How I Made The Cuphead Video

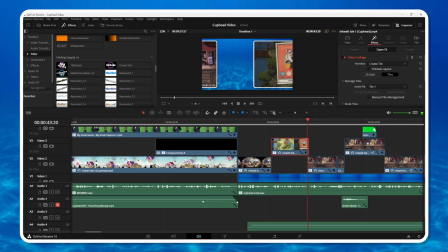499s
You can see an example of it here. So this is 2 animations, right? You have this one moving to the right, going out, and this one moving to the right, going in.
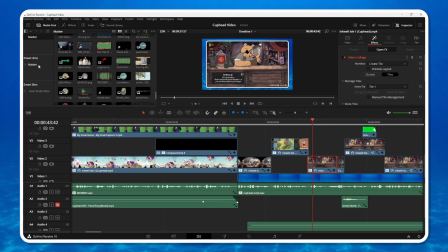512s
So what I did was I made a bunch of these for the Pokemon video and then threw them into this power bin. So I have a bunch of these that I can use for the video. Primarily just the zoom in and zoom out. I have one that has no animation at all.
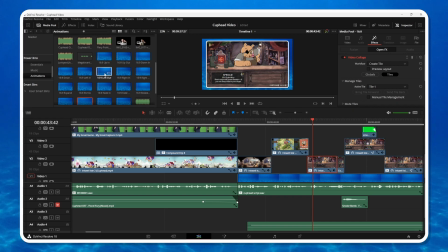531s
And a lot of these sort of other ones. And I redid all the animations in 4x3 just in case I cover a 4x3 game in the future. But having them in this power bin means I can just sort of drag them in and out.
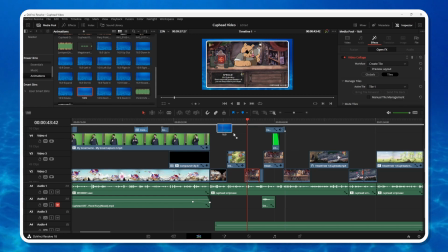546s
So let's just do one, for example. So this is the regular one with no animation at all.
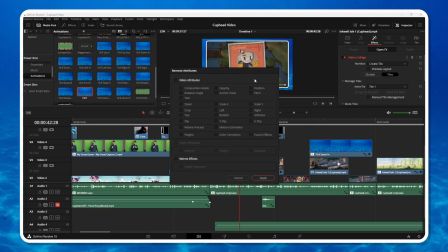556s
So if I remove attributes, get rid of all this.
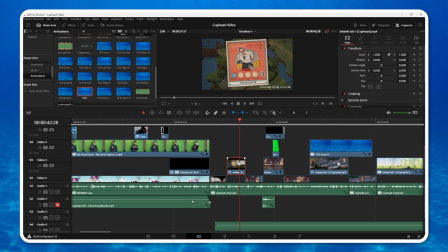561s
This is what I normally would have. So I take this, copy, and then paste attributes, and now it has the border. You know, whatever. Pretty simple. Let's talk a little bit about audio, because there's not too much to say.
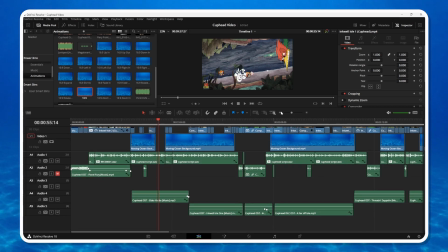579s
But a big part of this video was making a soundtrack, essentially.
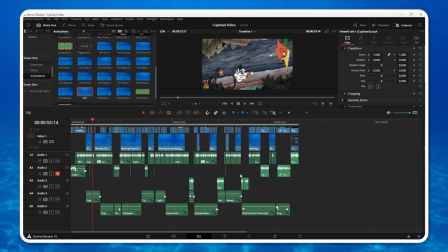585s
So back in the day, when I made videos of a certain length, like let's say, I don't know, 9 minutes long, typically what you would do is you take like one track and you stretch it out all the way over, and then you bring down the dB, and that's it.
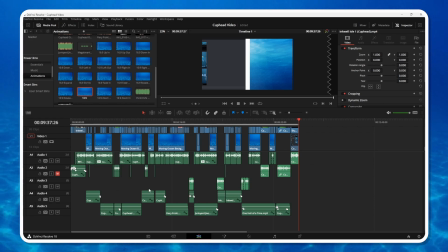603s
But I found that makes for a very boring video where everything feels the same. So the goal with this, despite all the work it took, and I don't know if I entirely succeeded,
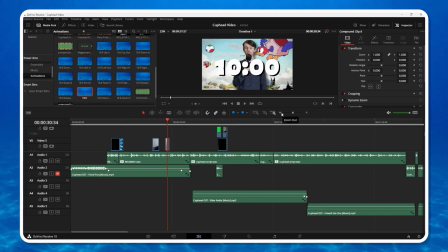618s
was to create a soundtrack of a bunch of different songs that could all be used to emphasize what's happening on screen.
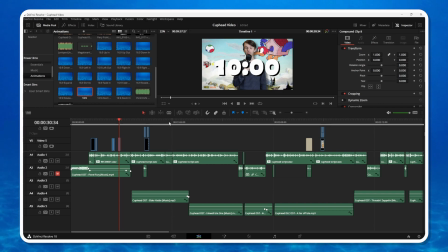626s
So we have Floral Fury, which kind of creates this exciting intro. Then I'm talking about Charms.
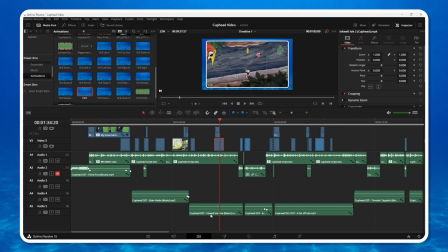634s
So we have Elder Kettle. Inkwell Isle 1 is used when I'm talking about weapons.
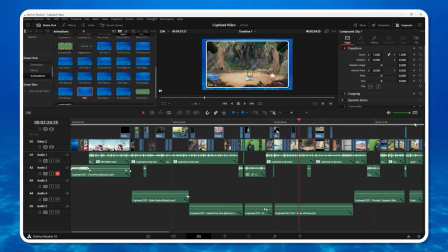639s
When I mention the DLC, we have the Far Off Isle theme. And then this was a fun one.
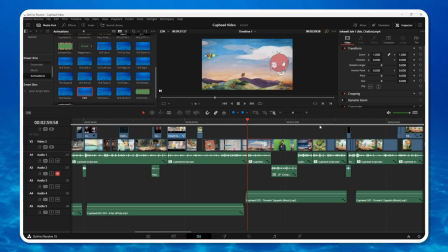648s
So, the first boss that I talk about how to beat is Cagney Carnation, which is a bit of a uh-oh because I already used Cagney's theme. So what am I going to do, right? Well,
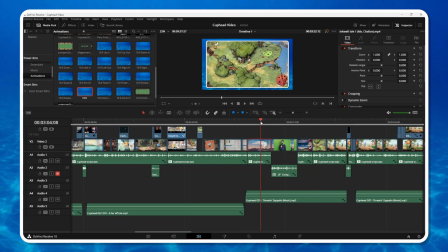662s
luckily, because I saved the music to the end, I realized I ended the DLC section with this footage of Hildeberg, Threaten and Zeppelin.
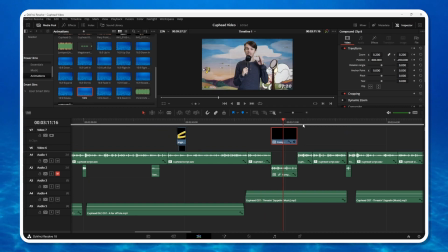673s
So we have it here, we have it here, and then we have it here with Cuphead.
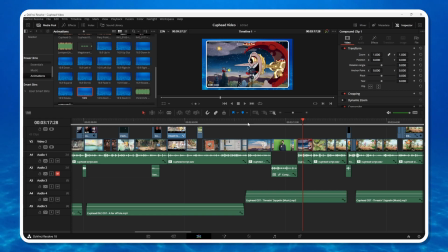679s
So what that made for was a great excuse to use Hildeberg's theme,
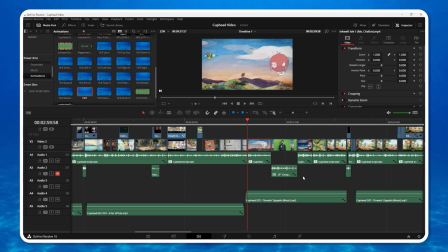684s
Threaten and Zeppelin, to cover this section and then to finish the Cagney fight.
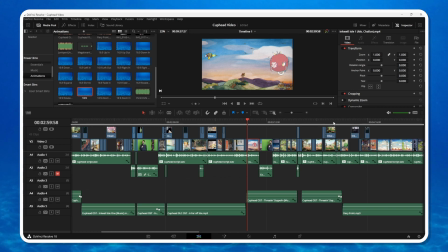689s
So it ended up working out okay to where it didn't feel like it was too much of a distraction.
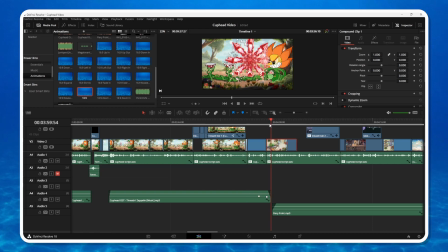696s
But for the rest of these bosses, I tried to use their theme. So for Grim Matchstick, we have Fiery Frolic.
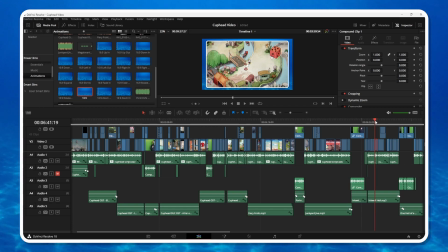703s
For the robot, Junkyard Jive. Inkwell Hell was used for the mid-boss gauntlet.
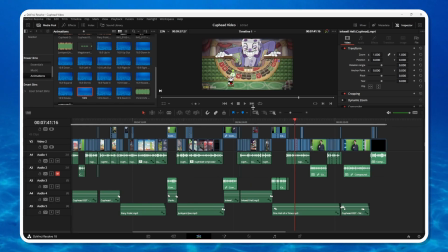711s
And then One Hell of a Time was used for both King Dice and the Devil. Just because it's kind of a very fast-paced theme. You know, it's very climactic, which works for this point in the video because the timer's going down, right?
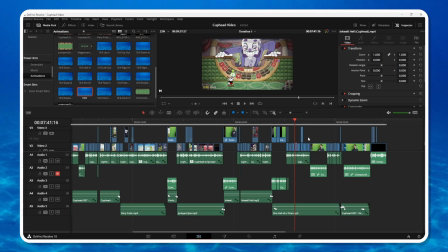726s
And we know I'm about to run out of time here, so I just sort of used it for both fights to create that energy.
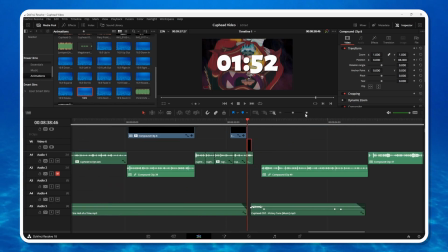733s
And then when the release happens and it's like, oh, we finished, wow, okay, then it's the victory theme that plays.